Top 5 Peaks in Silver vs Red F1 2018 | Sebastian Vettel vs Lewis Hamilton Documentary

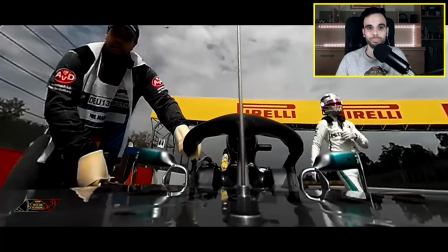[16:54] Lewis Hamilton is out of qualifying.
And now in this moment he realizes it's impossible.
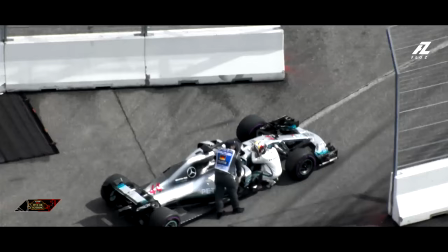[16:59] Look at the body signals he... I look properly winded and wounded now.
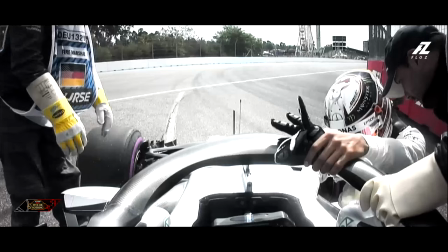[17:05]
When I was editing this part of the documentary, I was very emotional as well, watching these moments of Luis suffering.
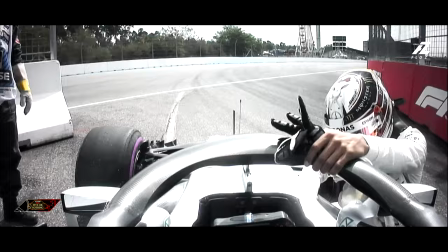[17:15] Sometimes you just can't believe things happen and unfold the way they do. Hey Luis, are you okay?
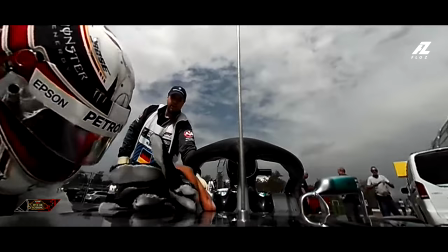[17:21] Hey!
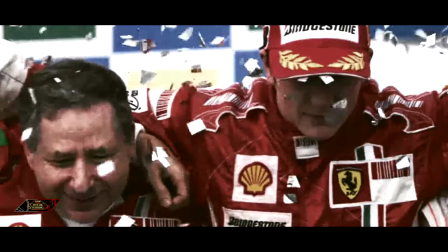[17:26] Okay, it's all over. By my calculations, we win the championship by one point.
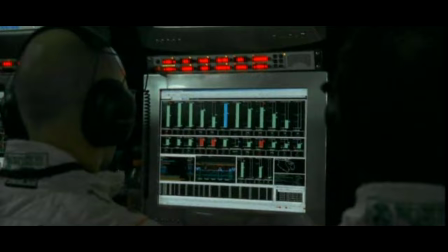[17:31]
This is a flashback that I introduced in this moment about the 2007 Formula One season,
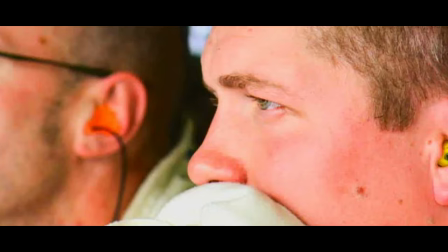[17:38]
the last race where Lewis Hamilton in the middle of the race suffered some kind of issue with the car and he lost a couple of places.
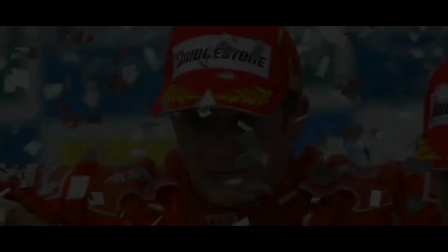[17:45]
Raikkonen won the race and finally Lewis lost the championship by one point.
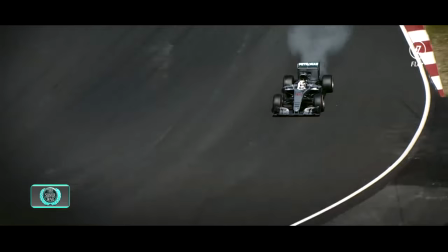[17:52]
And this is in Malaysia 2016, a battle for the championship between Rosberg and Hamilton.
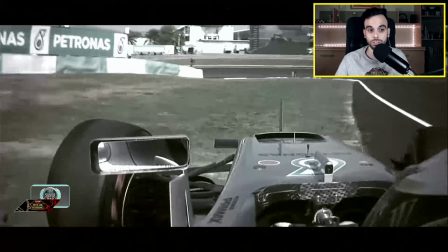[17:57]
Hamilton suffered an engine issue blow up here in this race probably where Hamilton lost the championship the 2016 championship.
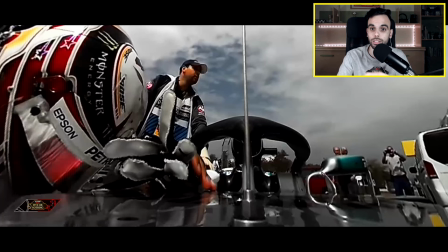[18:09]
Connecting these two dramatic moments where Lewis Hamilton lost the championship in previous seasons with this one that could potentially be another moment where Lewis Hamilton would lose another championship this time in the 2018 season.
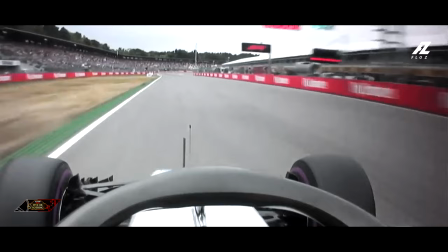[18:24]
That's the meaning of these flashbacks.
When you're fighting for a championship this close, kind of four days I guess.
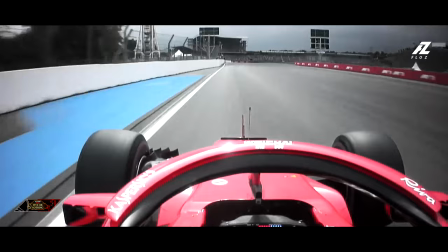[18:30] Provisional pole for Valtteri Bottas. Soto Wolff cannot believe where that has come from.
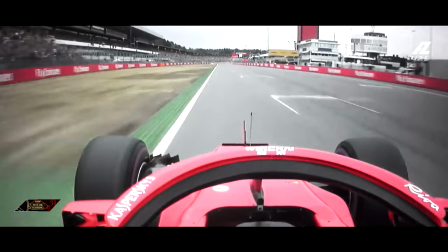[18:38] Sebastian Vettel, if he holds this lap together, could absolutely smash the track record.
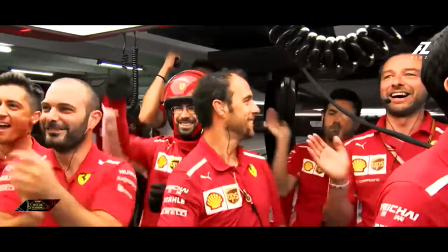[18:44] Here at Hockenheim, Vettel crosses the line now and it is pole position for Sebastian Vettel in front of his home fans.
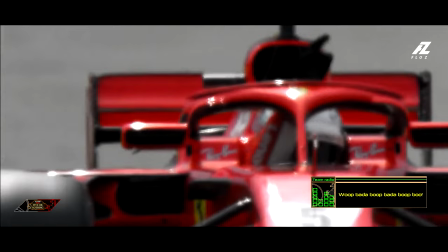[18:51] Woohoo! Adrenaline, adrenaline! Thank you guys.
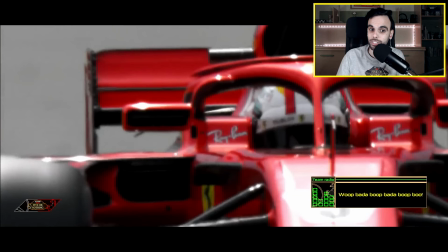[18:57]
The second part of this Grand Prix and the moment you watch mods is absolutely the opposite for both drivers.
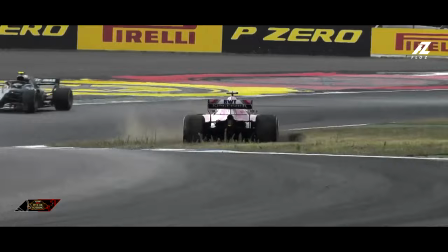[19:04]
The moment starts to rain, Vettel is on pole, Hamilton recovered a lot of places, he is actually in fifth place, in fourth place I think.
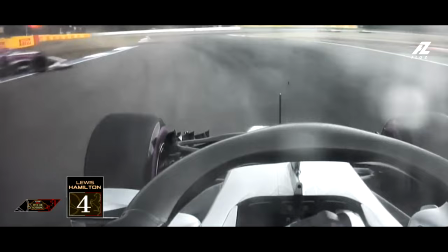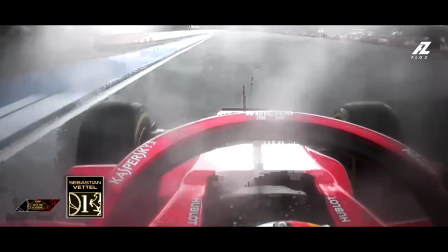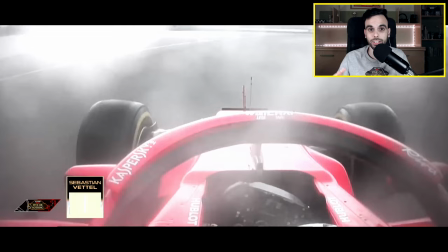[19:24]
and in this part of the documentary also I create some kind of flashbacks
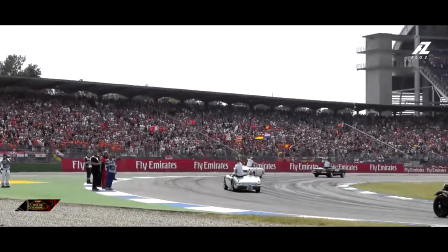[19:29]
I'm going to try and catch Sebastian somehow this was said by Luis before the start of this race he started last,
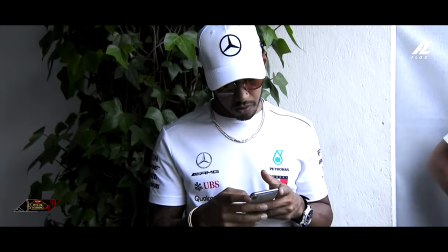[19:37]
Vettel started on Paul and this is a kind of message to try to put pressure on Vettel I
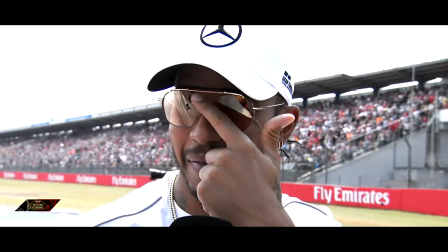[19:42]
tried to put this flashback in the Vettel's mind before to crash obviously it's not correlated,
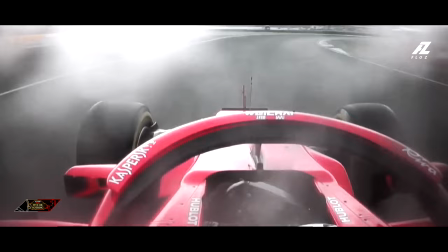[19:47]
it was my invention Try to connect in the driver's mind some kind of flashback like this one.
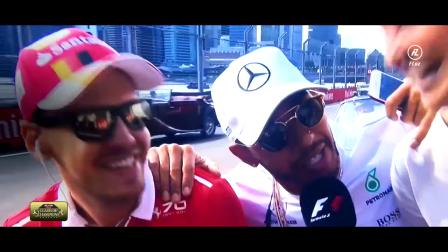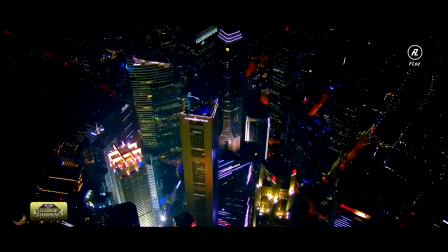[19:57]
And the second flashback before the crash happened previous season in 2017. Vettel and Hamilton same situation fighting for the world championship.
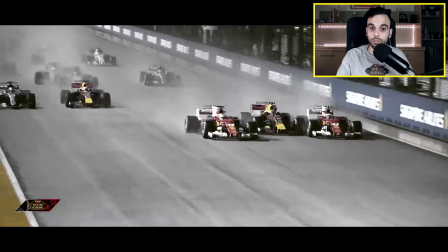[20:05]
Vettel start from Paul in Singapore 2017. In the race start start to rain like here in Germany. Vettel crash with Raikkonen and Verstappen. These three were out in the first lap. Hamilton start from fifth.
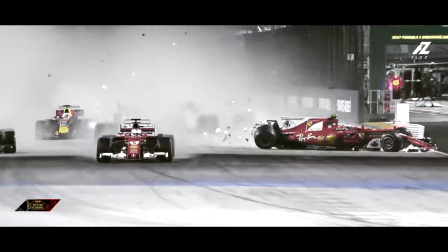[20:17]
Won that race and start to secure the championship.